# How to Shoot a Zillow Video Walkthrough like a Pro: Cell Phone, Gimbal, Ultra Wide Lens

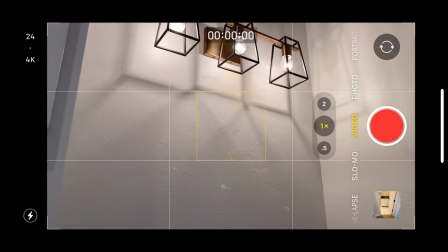And now this light fixture is really cool and it's kind of dark in here. So we're going to use the wide angle to get our sharpest low light shot.
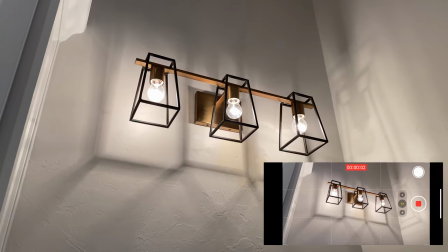There's a nice little rotation to show depth and dimension. It doesn't have to be long.
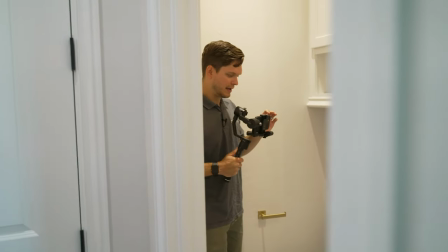It can just be two seconds. And now this countertop is super cool with this faucet, so we're going to do the same thing.
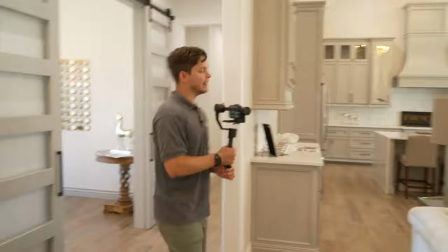Just a nice little push pan in to give dimension. Next, we're going to shoot all of the secondary bedrooms and bathrooms.
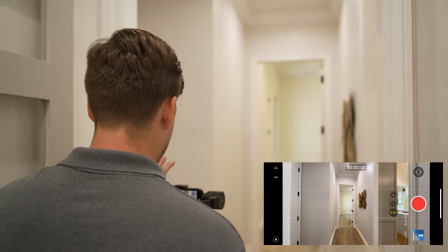I want to start back in the hallway and nicely walk into the bedroom.
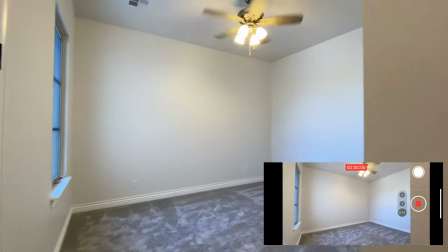As you get into the bedroom, slowly stop, but still keep pushing in and stop.
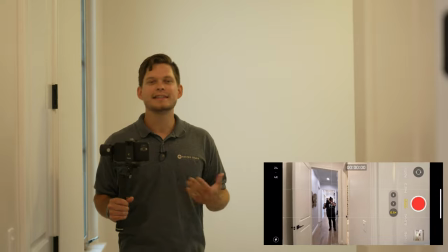This bedroom is empty, so we just want to get one shot. A lot of these secondary bedrooms, they just need that single walk-in shot showing it off.
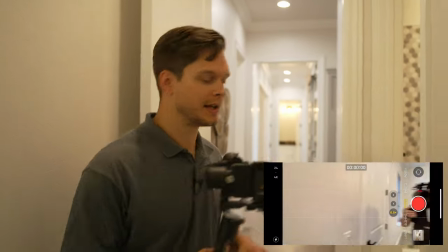What's great is all these bedrooms have walk-in bathrooms. so let's get that shot next step back to kind of show the
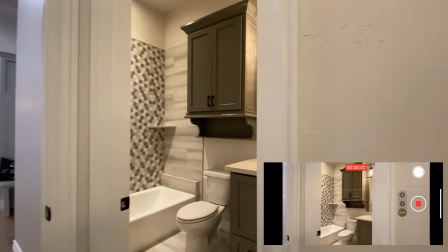walkway into it hit record nice look now there's a mirror right here so we have to stop and slowly come in all right so we were in the mirror shot right
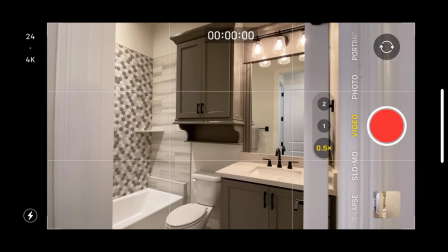there and so we'll actually make sure the clip the clip cuts back here and so we're going to step in
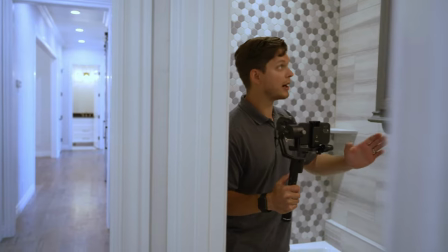past the mirror so and so we're going to step past the mirror and you You can either start up at the light and work your way down,
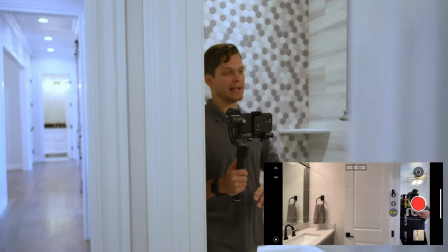or you can start down at the floor and work your way up towards the light. Now I like to alternate between those two shots.
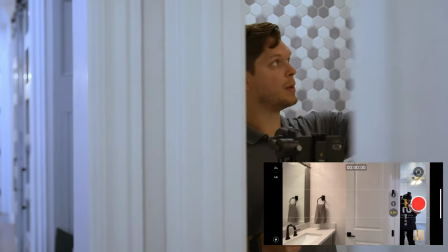So in that other bathroom, we started at the floor and went up. So this time I'm going to start up at the light.
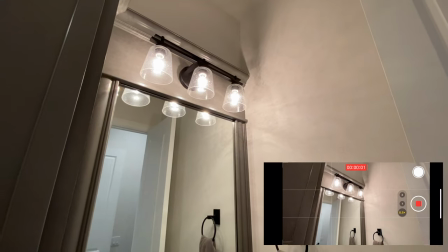Make sure you're not in the reflection, hit record, nice pan down, tilt down,
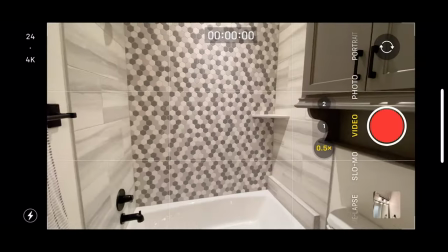and we're going to be panning down towards the floor and stop. so we're already tilted down and so we're gonna grab a shot
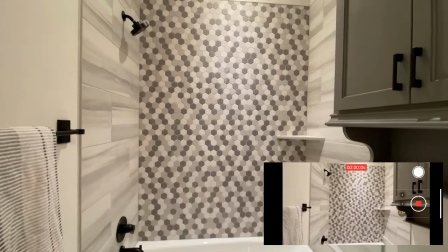here of this shower area showing it off there we go all right let's head to the
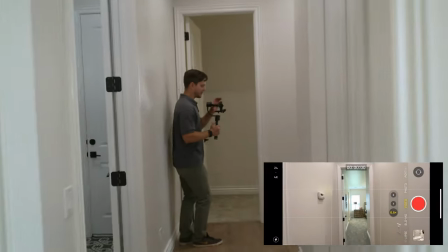next bedroom okay so we're gonna start back in the hallway just like with the other one you make sure our verticals are straight up and down and our phone is
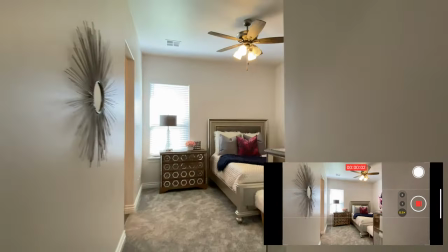nice and straight and hit record and smooth motion into the bedroom and slow down as you start to see the furniture and stop
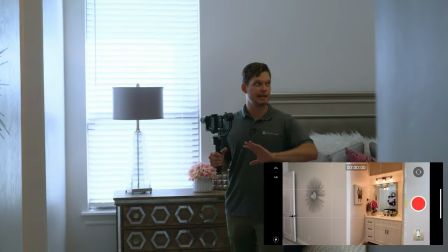so you want to give enough time for the people to be able to take in how big the space is so now we've got a bathroom here
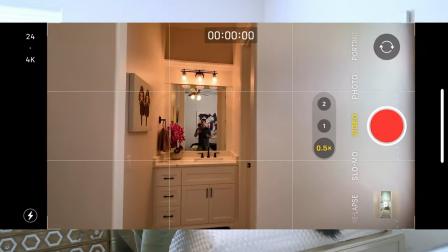but we've got same scenario big mirror right there there's no way we can get past it with with a straight shot and so either you have
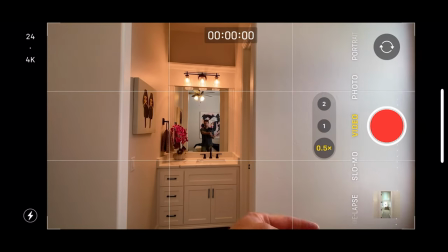to duck down below the mirror or you have to step into the into the right and tilt down and tilt up so in this one let's try something
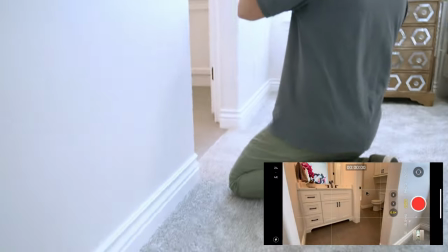different we're gonna get down on our knees to stay below the mirror and we're just you know lean back hit record and just push in
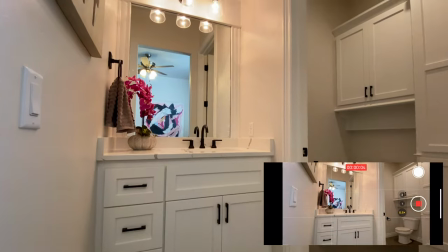and tilt up to show off the space. And stop.
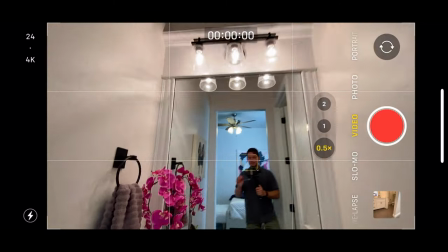Perfect. So if you want to, this is kind of a cute flower here.
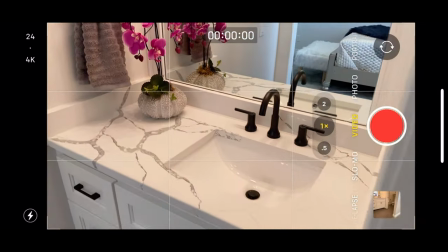So I'm going to zoom in, just step out of the mirror, and do just a nice little detail shot.
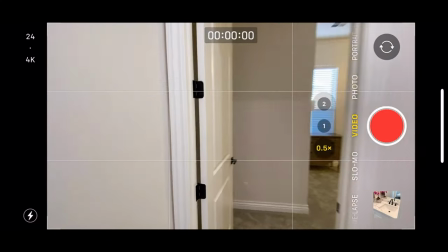Just push in past the doorway and stop. Same thing, ultra wide, zoomed out, step back, hit record.
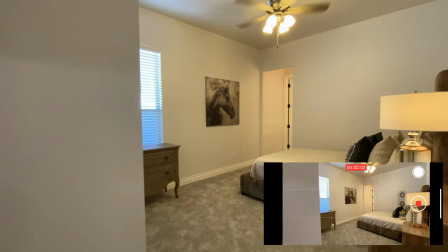Nice smooth motion into the room. and pushing in and stop.
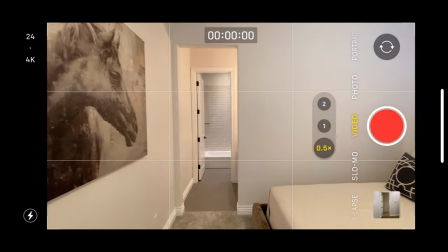Nice. So that shows off the space. Now with this bathroom, there's just a walkway in and we're not going to interfere with the mirror.
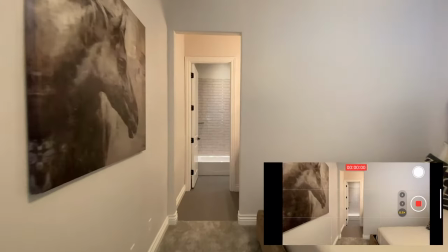So we're going to walk in and just pan to the right. Walking in, panning to the right.
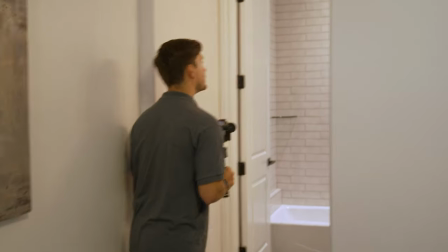Make sure we don't get seen in the mirror and stop. Perfect. And now we've got a handy dandy.
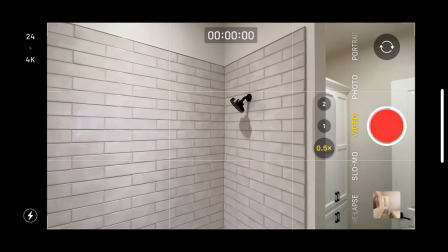This is a Jack and Jill bath. So how it connects. So So sometimes it's fun to push your, lift up the phone, hit record,
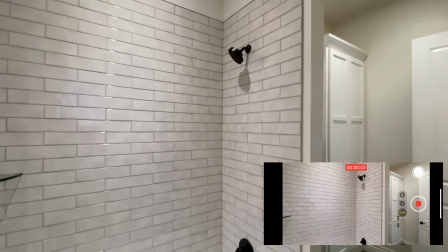and then step back and slowly go down to reveal the rest of it. And stop. Perfect. Sometimes it's fun to throw that in versus constantly doing pans up and down.
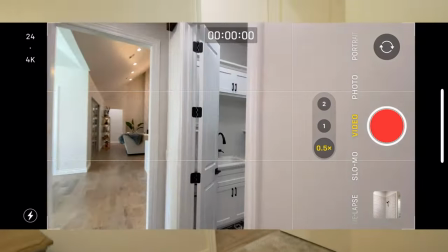Okay, so our last space is the laundry room. So there's definitely some cool flooring here.
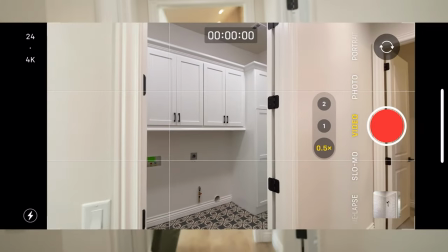So, we're going to step in and show off the laundry space
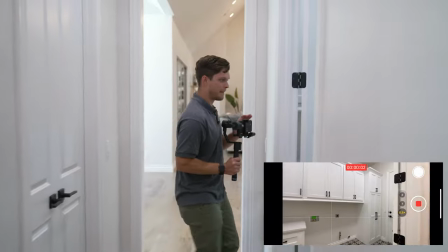and stop.
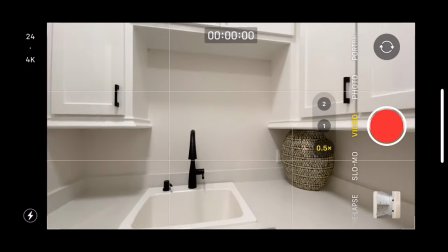Okay. So, this door here is kind of covering up this shot. So, we're actually going to open this up so we can get a nice clean shot of this space.
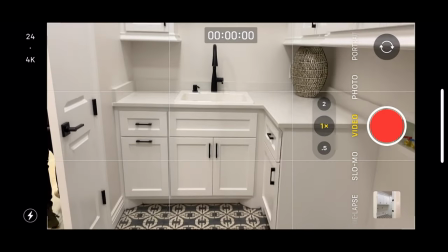So, because it's kind of a lower light scenario in here, we're actually going to switch and do kind of a detail shot showing off the flooring up to the sink.
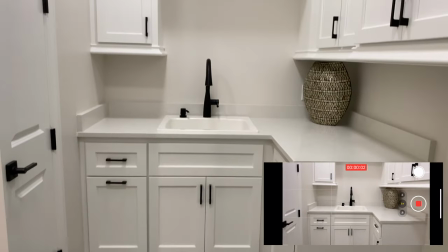Hit record, nice, smooth pan, up, and stop. Perfect. Now we've got all of the inside spaces shot, and now we're going to do the backyard. We like to show how the spaces connect together. You'll start on the inside, have the doors open, and then walk to the outside.
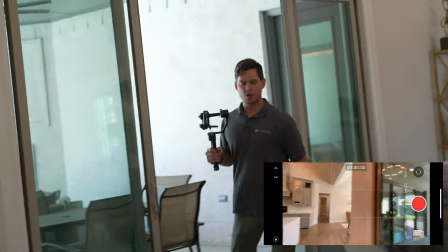This home has these nice double-wide doors. I'm just going to open them both up so I can do a nice walk out.
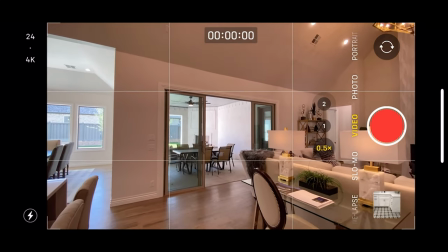It's going to start back in the living space and I'm just going to do a nice little three walk around to kind of reveal the space out there.
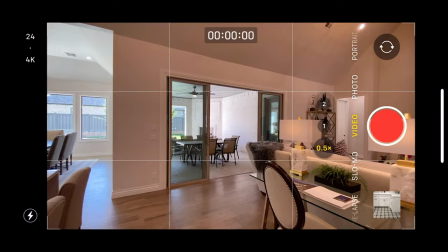Make sure verticals are straight up and down and start moving, hit record.
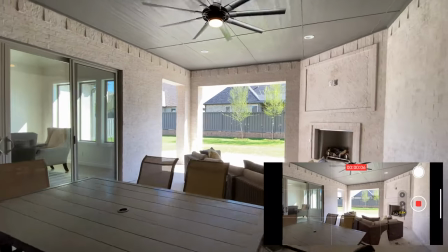And now we're tilting, panning, walking past into this nice little area with the fireplace and stop.
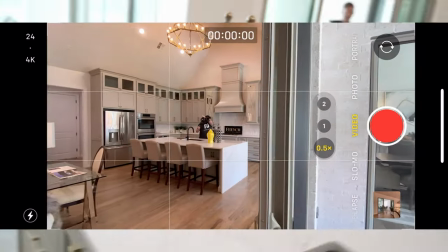Perfect. Now that we're down on the inside, we'll go ahead and shut these doors so that we're We're not seeing them open in the other shots.
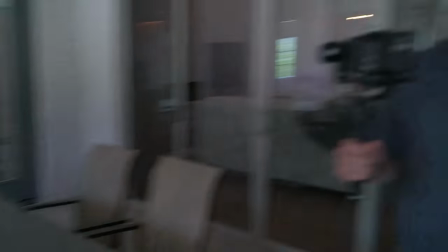Awesome, so it's always good to show it from a couple different perspectives. So we walked in from the right side, so now we're gonna jump on the left side and do a nice push in or pull out from the space. You decide what's best for the space. For me, I think I'm gonna start here, show off this sitting area, and then pull back into showing the fireplace, the couch area.
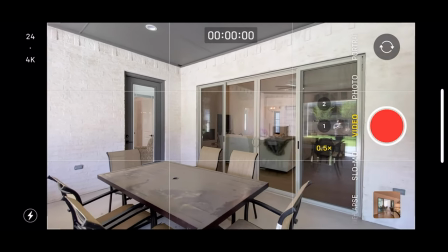So here we go. and so we're in the reflection of the glass here so we have to make sure we stay out
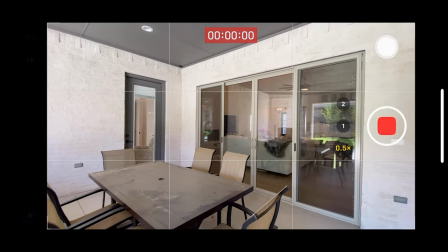of the reflection as we're pulling backwards perfect
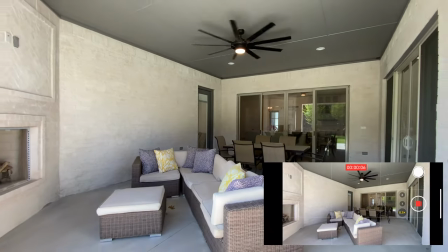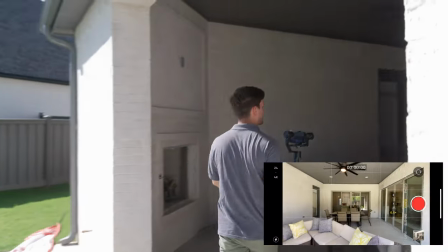so i definitely kind of showed off the space how it all connects together
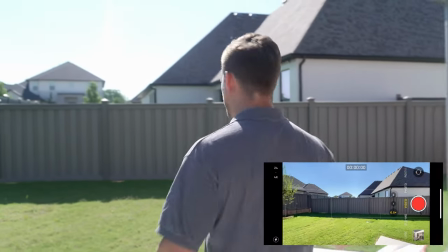and then we'll jump to the backyard and show off the backspace
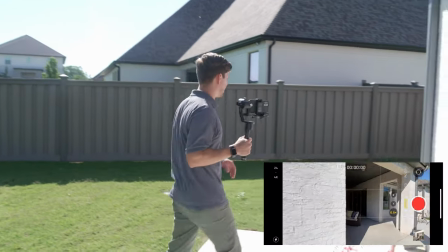and how it connects with this seating area this flags in the way so
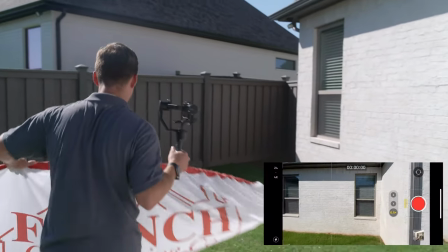we're going to just grab it here and
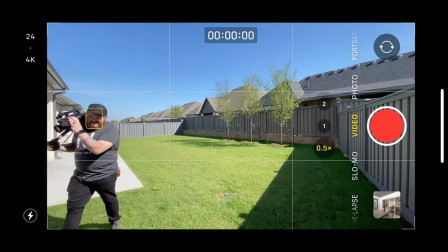put it off to the side of the yard kind of out of our shot so kind of a good shot is to start back in the corner and kind of do a
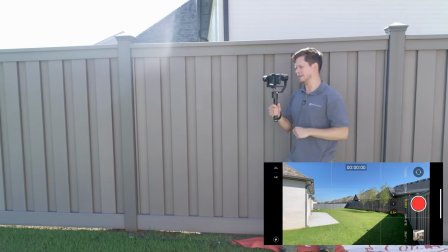reveal and walk around and kind of do almost a 180 shot of this backyard you guys hit hit record and we're
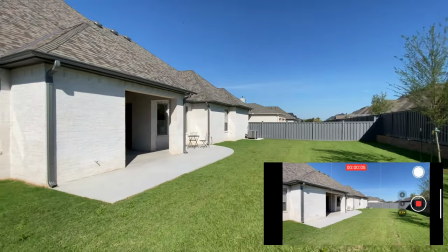slowly panning to the left and kind of doing a 360 walk around shot and stop.
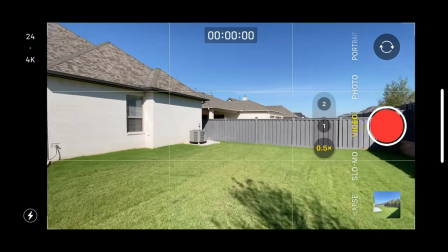Then this little sitting area in the back porch is kind of fun.
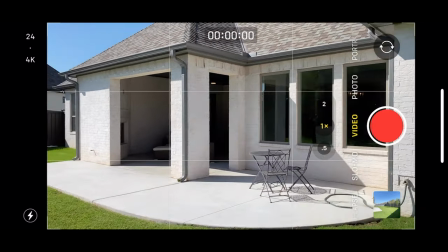So we're gonna do a zoom in and just do a nice little kind of 90 degree pan shot.
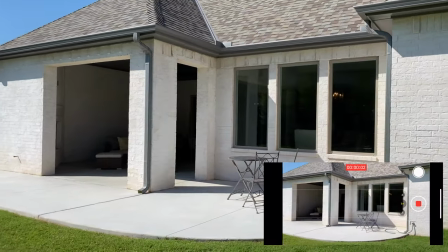So we're walking and panning around this area and stop.
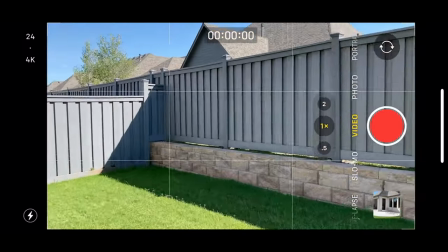Perfect. And then it's good to show just the whole breadth of the backyard.
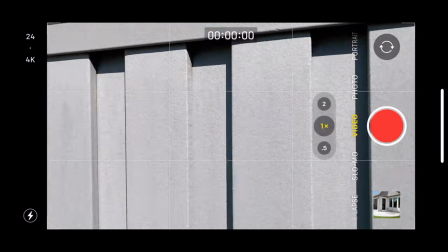So it can be good to stand in the far corner,
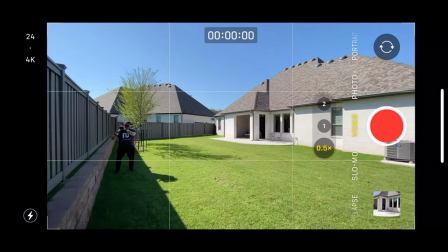do ultra wide and just do a nice little pan of the backyard.
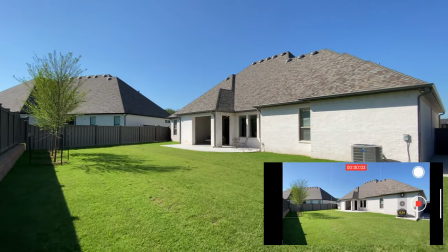Nice little pan of the backyard. Nice and slow. Showing how big it is. Perfect. So now we've got the front yard, the inside, and the backyard, all shot in succession to how you would actually edit together the video. Next, our last shot that we always shoot is walking backwards from the front door and revealing the front of the house.
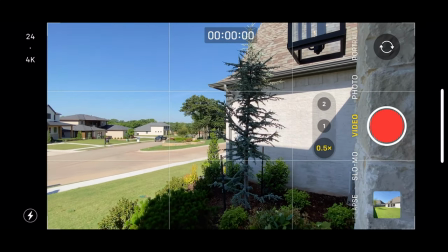Let's go shoot it. So for our last clip, you're gonna start in at the door and you have your ultra wide lens, and then you're just gonna walk backwards.